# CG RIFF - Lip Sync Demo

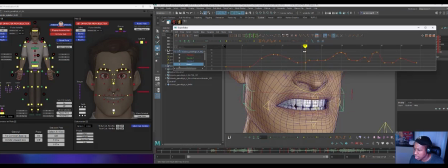4015s
So even just looking at this, I'd probably delete this key.
Who is it?
Some of these places where it's just hitting a little hard.
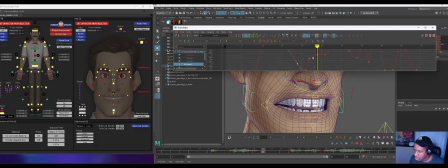4032s
Right, it's like really hitting some of these plateaus. So I'm just gonna drop it a little bit. So it doesn't go completely dead and just kind of lock on that frame.
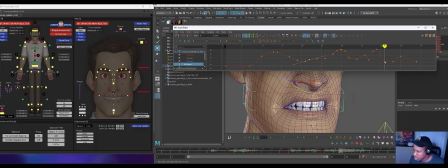4048s
And then here's another place where it's like you could probably let it just ease in a little bit more. As that grows, it's just gonna work a little better.
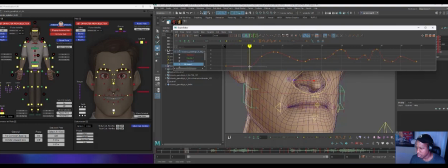4064s
And on something like this, I might even have it kind of, yeah, antic up first. Just to get a little more arc there.
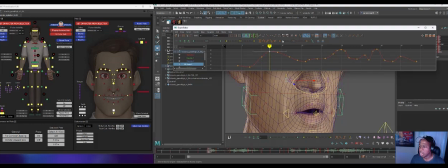4080s
So now I have my Legos. I've made my building blocks, right? And so now I have things I can start to play with and adjust the timing of.
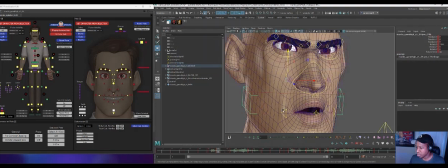4088s
As I continue to refine this, you know, I start paying more attention to mouth corners and arcs. But I've already built in a lot of the connectivity that I'm looking for. I've already been thinking about my nose. I've been thinking about those cheeks and that type of stuff. And so I can continue to kind of goose some of those ideas. I can, you know, come in here and refinement and say, okay, I don't want those teeth peeking out there.
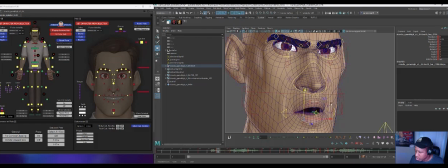4108s
So let me just drop these teeth just a hair on that frame. Drop this lip, maybe just a hair on that frame. Just to kind of, you know, keep some of those ideas we were talking about alive. And then, you know, from here, it's just watching it and kind of refining it, seeing what can use a little more life.
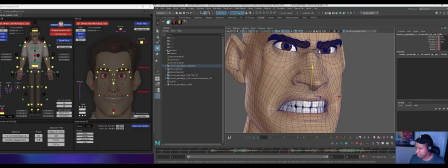4125s Who is it you think you see?
This is definitely, you know, kind of a blocking pass, but it's like, I can see some places where the nose is kind of hitting and sticking. I'll go in and do those same things on you know, probably the Translate X or whatever, you know, controls I was using on that.
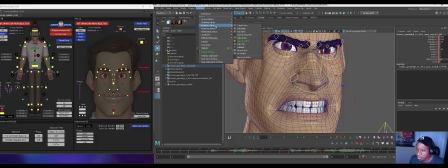4138s
In the graph, just looking for those, again, those kind of plateaus where things are hitting kind of clear, obvious,
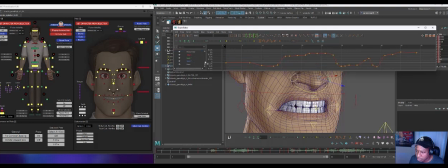kind of clear and obvious plateaus that could use a little keep alive, like here.
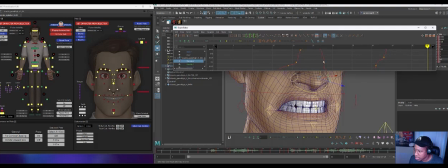4160s
I'll just drop that a little bit, like delete that key, you know, just anything that's kind of like added complexity that I don't necessarily need. You know, this is probably a weird plateau here.
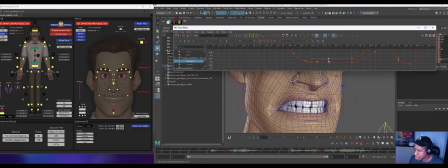4178s
You know, all this should be an auto tangent. It may or may not be. Some of these things that are hitting a little hard, just reducing the feeling of that, deleting some stuff where there's complexity. But yeah, I mean, I'm kind of watching at this point, like watching as I go through and seeing,
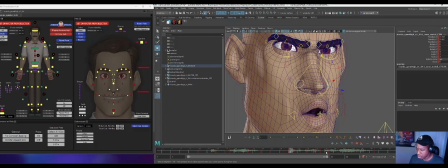4197s
are there things that are hitting too hard or that don't need some of these keys directly on ones next to each other, just blowing things away.
Who is it you think you see?
Any place where something's just feeling a little too, like this jump up on, I feel this whole nose jump up on one frame here and kind of hit. So we check the TY.
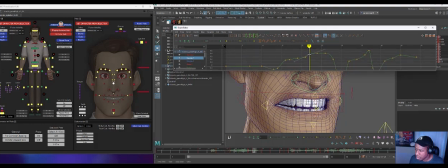4221s
right, it's right here. I'm feeling that hit really hard, so I'll probably just take a little off of the range of that and let that just kind of ease in. So the same idea of what I had. I just take a little off it.
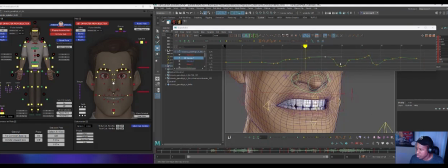4239s You think you see? Who is it you think you see? Who is it?
And then this drop feels maybe a little aggressive, so maybe I just take a little off the range of that. Again, I like to use this type of thing.